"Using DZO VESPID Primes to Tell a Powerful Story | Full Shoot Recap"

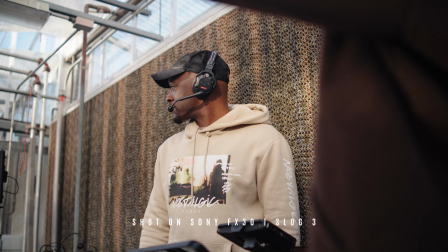0s
I recently got to direct a project for Kendall Rae Johnson. She's the youngest registered farmer in the country.
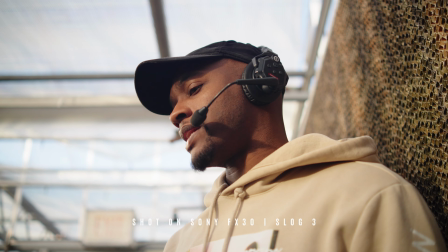5s
We were working with the USDA, documenting her story.
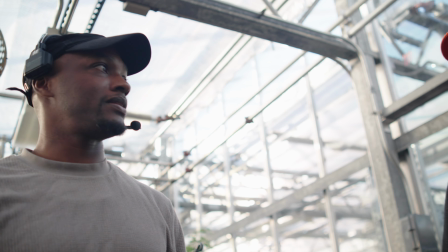8s
But as much as the shoot was about Kendall, it was also about the space that we were creating around her
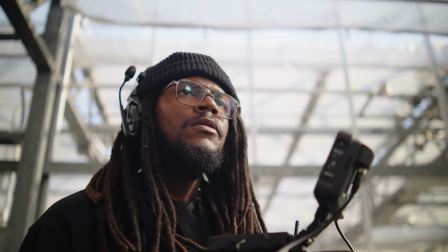16s
for other young artists, creators, and storytellers to step in and grow.
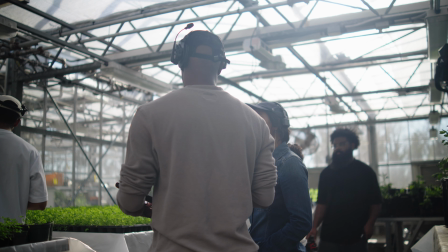23s
This wasn't just a shoot. It was, for me, a reminder
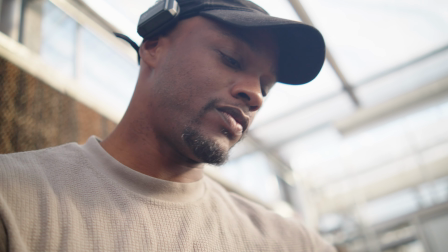31s
of how far I've come and how important it is to open the door behind you and not just walk through it.
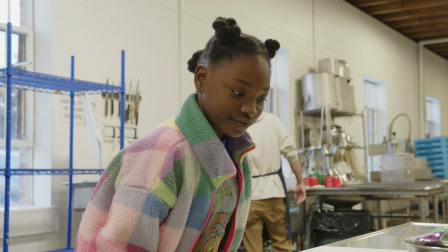43s
Day one, canning facility. Day one was bare bones, just me, my DP, Josh, and my camera operator, Quincy.
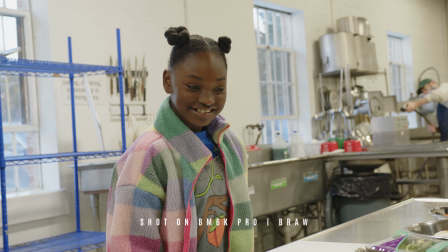50s
We didn't have our full lens kit yet. We just used what we had.
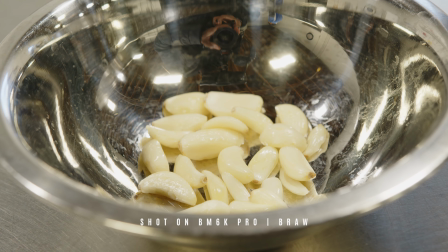54s
So we had the Sigma Art 18-35 f1.8 and our location, the canning facility.
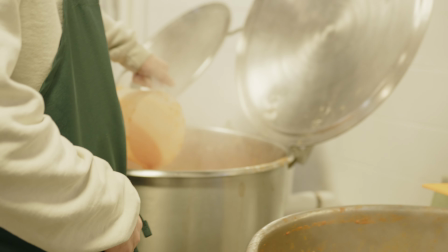61s
Bright, industrial. It was kind of a difficult place to shoot, to be honest with you.
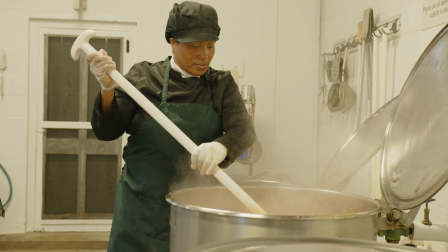65s
We started with B-roll, lighting setups around the food prep table, and this was where we caught some really good magic there.
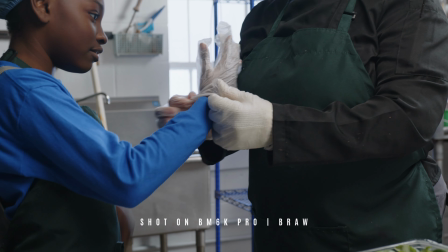74s
There's something about capturing people working with their hands, prepping the food, and telling those type of stories without using words.
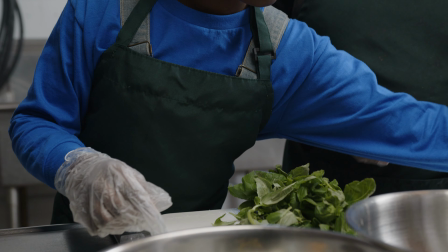81s
We lit it carefully, and we kind of took our time with a couple of shots.
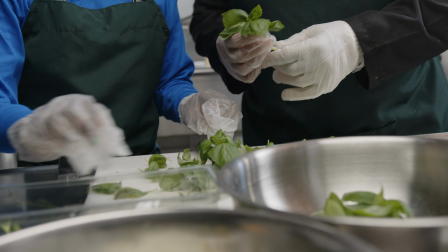84s
We actually got a little bit rushed, but it was difficult trying to shoot with all those metal tables and metal fixtures around.
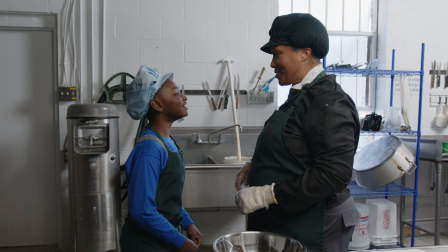92s
But when you slow down and you breathe and you figure out like how to work around it, it usually works pretty well.
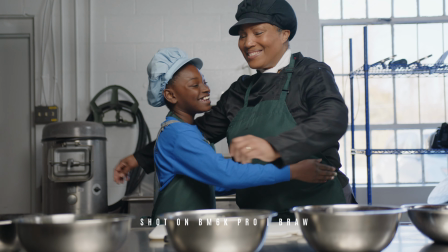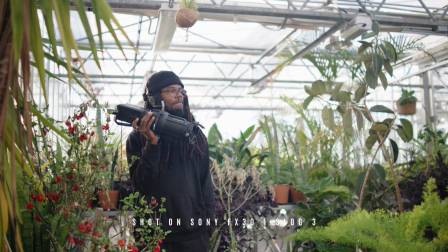106s
All right, day two was the greenhouse shoot. The next day we moved into the greenhouse. That light was beautiful.
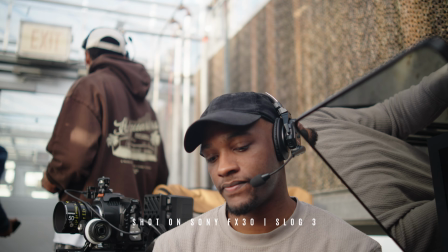112s
And this time we had our full setup. We had the Blackmagic 6K Pros, and we had the DZO Vespids,
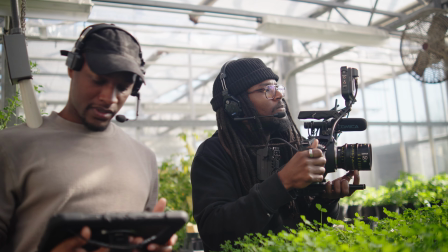120s
the 12mm, the 35mm, and the 50mm.
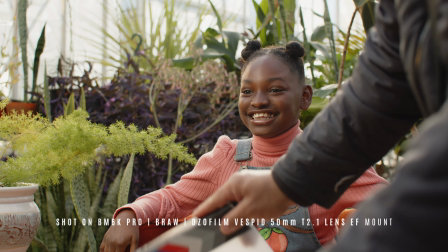125s
A-Cam had the 35mm, B-Cam had the 50mm, and Josh dialed in the light perfectly,
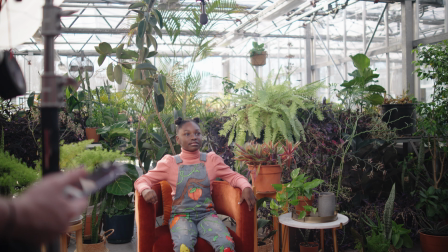131s
soft, a little bit moody, but still felt alive. We kind of used a little bit of negative field to kind of control a lot of that light there.
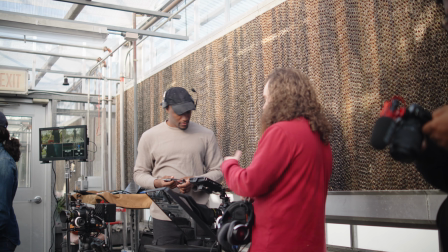139s
Then we transitioned to the interview. We brought in a few crew.
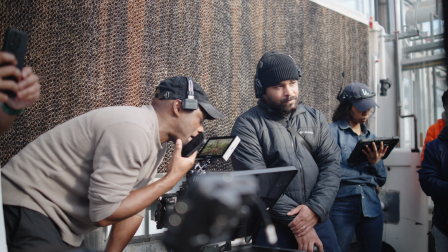145s
We had sound, set design, BTS photographers and videographers, and the greenhouse became a stage, or basically our stage.
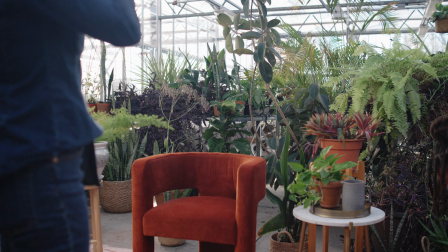153s
And the set design team, they basically rearranged everything like a painting,
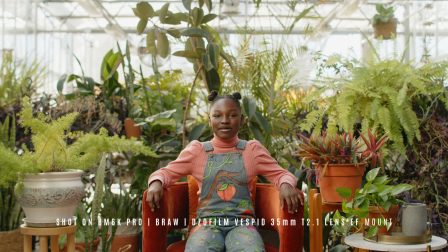160s
and it looked dimensional, had detail. And I'll be honest, I'm not a big fan of spaces like this,
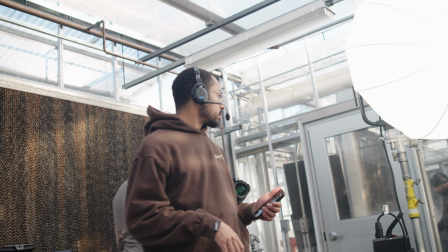169s
because it's kind of difficult to control the lighting, but it was a space where we were able to control what we wanted to control,
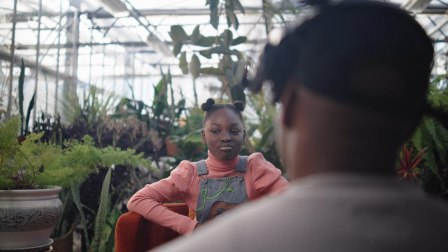177s
or needed to control, and it actually worked in our favor.
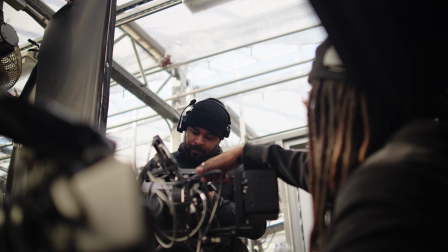180s
But during the interview, we actually used a teleprompter, and I'm not a big fan of teleprompter, I'm gonna be honest with you,
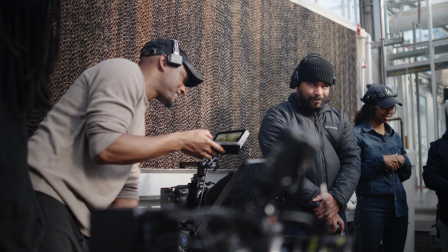187s
unless someone is really skilled at reading from a teleprompter.
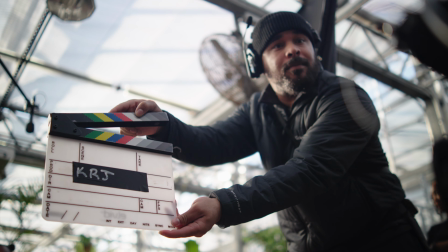192s
Sometimes it just falls flat, and this time it worked though. Kendall was pretty good.
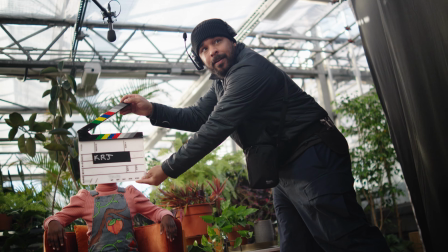198s
She was composed, she was herself. It took her a little bit of time to get into it, but after that we kind of ended in shooting some
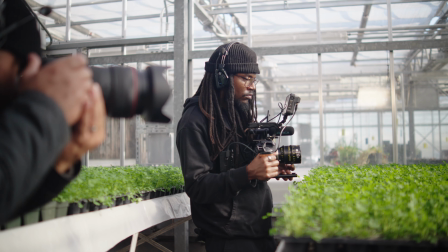207s
B-roll and just her taking up the space and existing in the space,
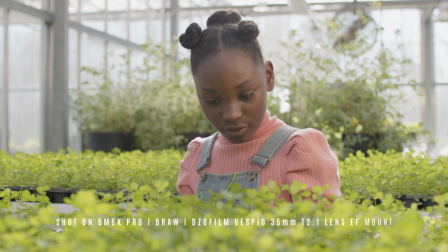213s
smiling and being amongst the plants. And the first setup was the potting scene.
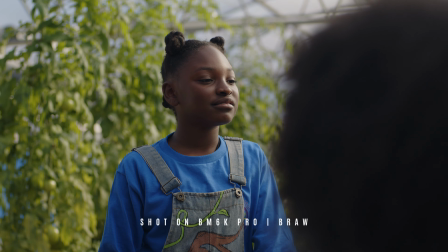217s
We framed it so that the plants had depth and had like a character in the shot.
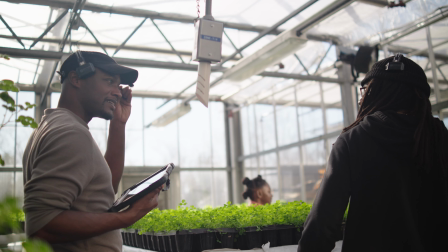224s
And sometimes the best moments are the quiet ones. We just let her kind of do her thing. So here's a little bit of reflection of the shoot.
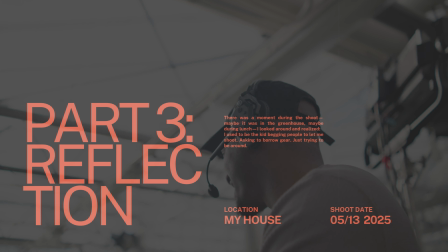232s What you thinking about playing here? I'm thinking about like her.